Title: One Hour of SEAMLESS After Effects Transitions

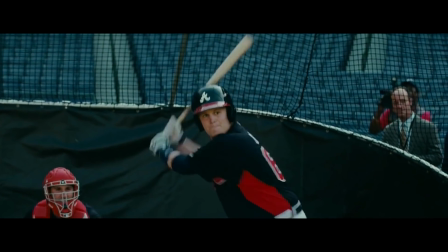(24:39)
As the bat actually connects with the ball and hits it, the scene then would cut to a wide shot,
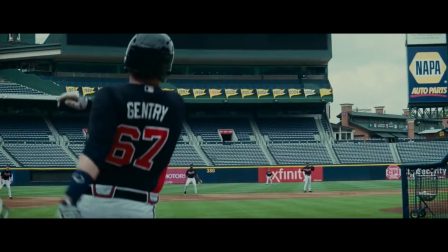(24:45)
capturing the ball soaring through the stands for a home run. This seamless cutting on action again emphasizes the ball hit.
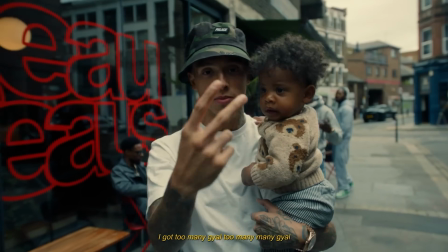(24:51)
The wave morph zoom can be used as a stylized garnish to add to the top of a cut on action to almost exaggerate it.
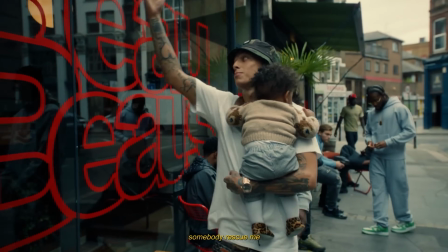(24:59)
It's almost as if the action in that first shot is literally bending space-time as you're transitioning to the next shot.
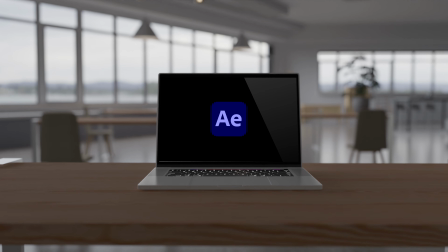(25:05)
This is how you create a wave morph zoom transition. You first open up After Effects, then you create a new adjustment layer in the timeline panel.
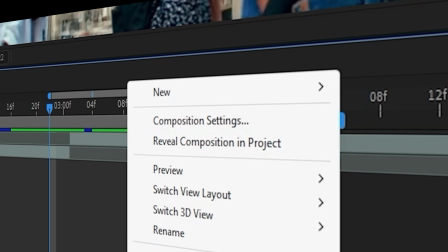(25:11)
Right-click in the empty space below your layers and select New, then go to Adjustment Layer.
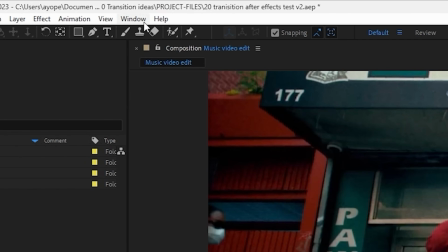(25:16)
Then enable the Effects and Preset panel. Skip this if you've opened it up already. Go to the Window menu at the top of the After Effects interface.
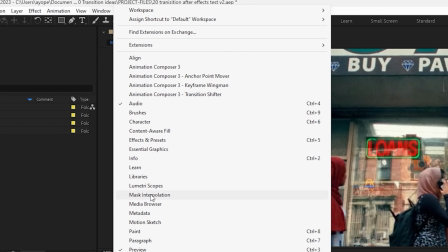(25:23)
In the Window menu, you should see a list of panels and panels groups.
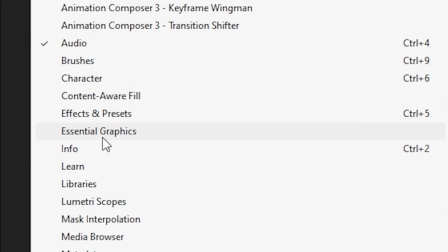(25:28)
Look for Effects and Presets in this list, then click on Effects and Presets in the menu.
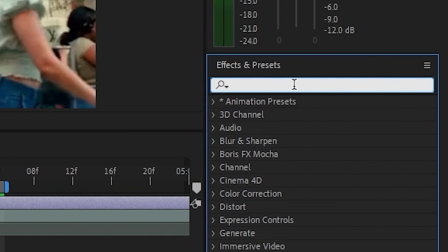(25:33)
This should open up the Effects and Presets panel on the right side of your After Effects workspace.
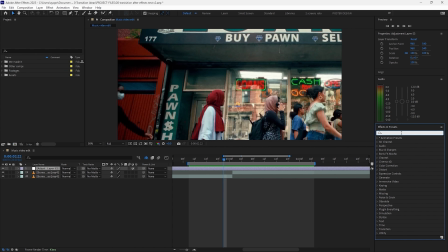(25:37)
Next, apply the following effects using the Effects and Presets panel search bar to find them, and once you've found the effects, click and drag them from the Effects and Presets panel onto your adjustment layer in the timeline panel. These are the effects: Transform,
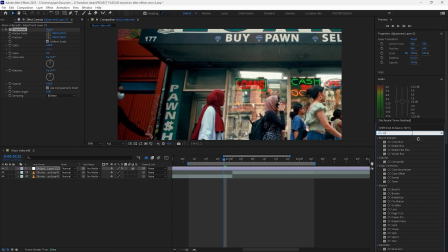(25:56)
CC Radial Fast Blur,
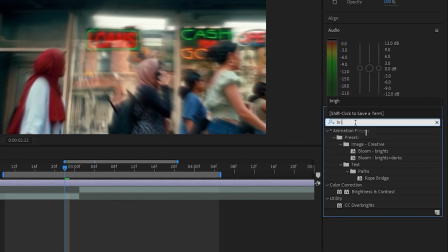(26:03)
Brightness and Contrast, and Turbulent Displace. Guys, it's important that you actually arrange them in this order in the Effects Control panel.
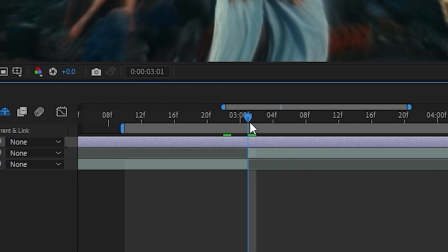(26:17)
In the Transform effect, move the playhead to the point where you want the transition to occur and create a keyframe for the Scale property under the Transform effect.
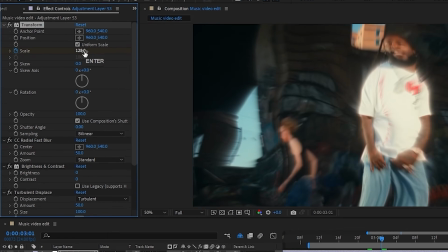(26:26)
Set Scale to 128. Then move 3 frames backward and set the scale to 100.
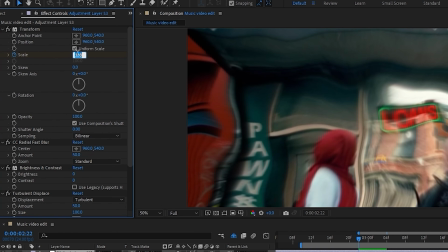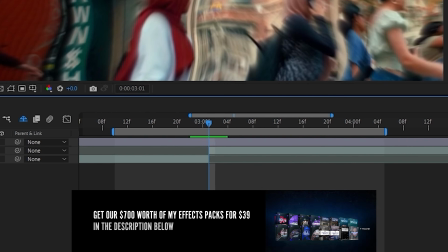(26:41)
Then move 8 frames forward and set the scale to 100.
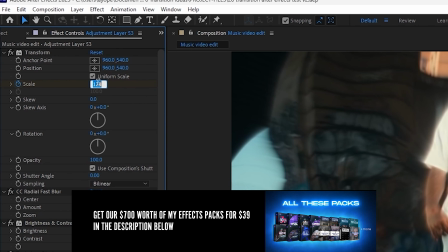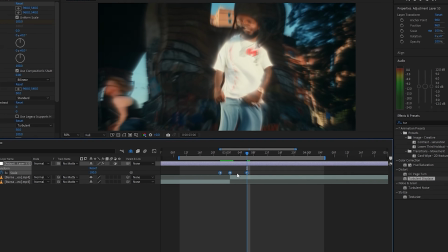(26:51)
Next, select all scale keyframes and easy ease them.
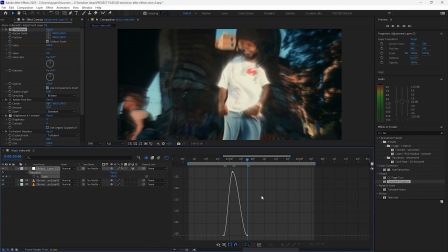(26:57)
Then play around with the value graph to add more life to the animation as shown below.
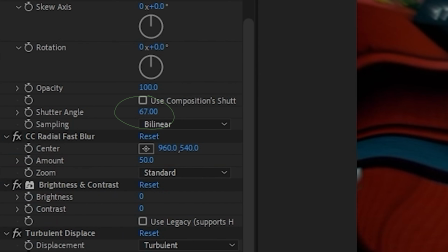(27:12)
Next, set Transform Shutter Angle to 67 and make sure that Use Composition Shutter isn't enabled.
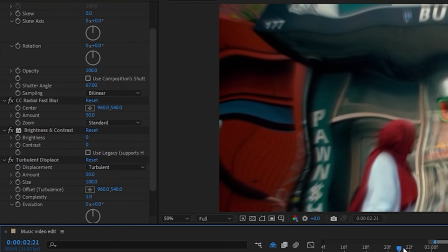(27:20)
Next, on the CC Radial Fast Blur effect,
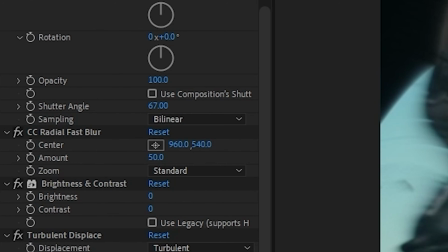(27:23)
you're going to move your playhead to the point where you want the transition to occur and create a keyframe for CC Radial Fast Blur amount. Set amount to 73
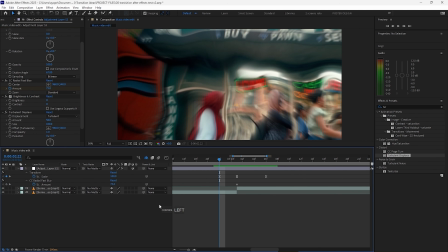(27:35)
and move 3 frames backward, and then set amount to 0.
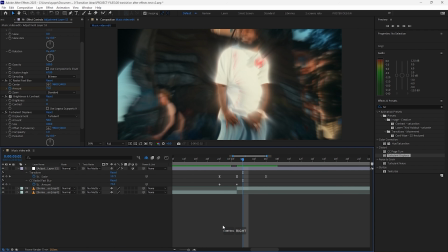(27:43)
Then you're going to move 10 frames forward and set the amount to 0 again.
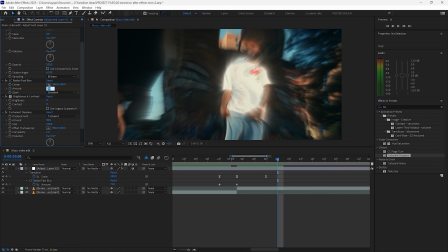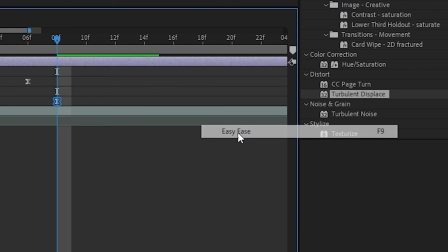(27:52)
Then select all CC Radial Blur keyframes and easy ease them. Afterward, you're going to play around with the value graph to add more life to the animation as shown below.
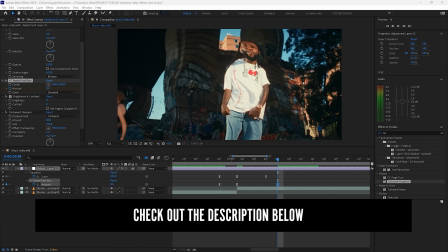(28:05)
Now we're going to go to the Brightness and Contrast effect.
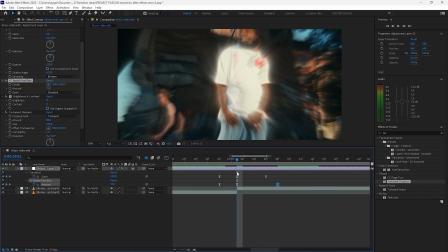(28:08)
For this effect, you're going to move your playhead to the point where you want the transition to occur and create a keyframe for brightness under the Brightness and Contrast effect.
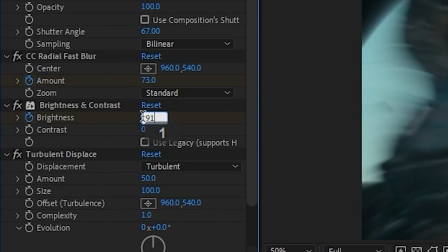(28:17)
Set the brightness to 91 and then move 2 frames backward and set the brightness to 0.
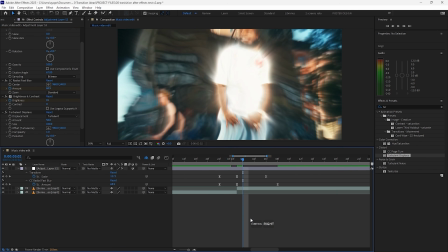(28:23)
After that, move 9 frames forward and set the brightness to 0.
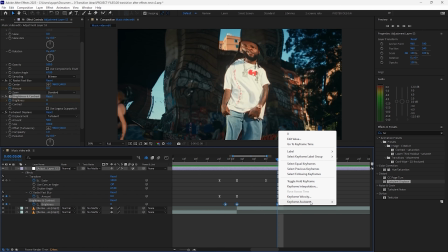(28:29)
Now select all keyframes for the brightness and easy ease them. The value graph should look like this.
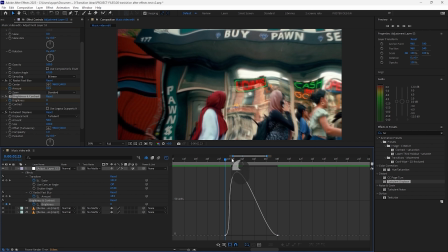(28:36)
Next, for the Turbulent Displace effect.
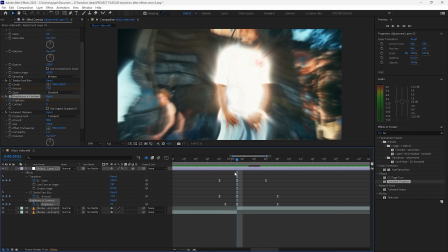(28:40)
On this effect, you're going to start with setting the displacement under the Turbulent Displace effect to bulge.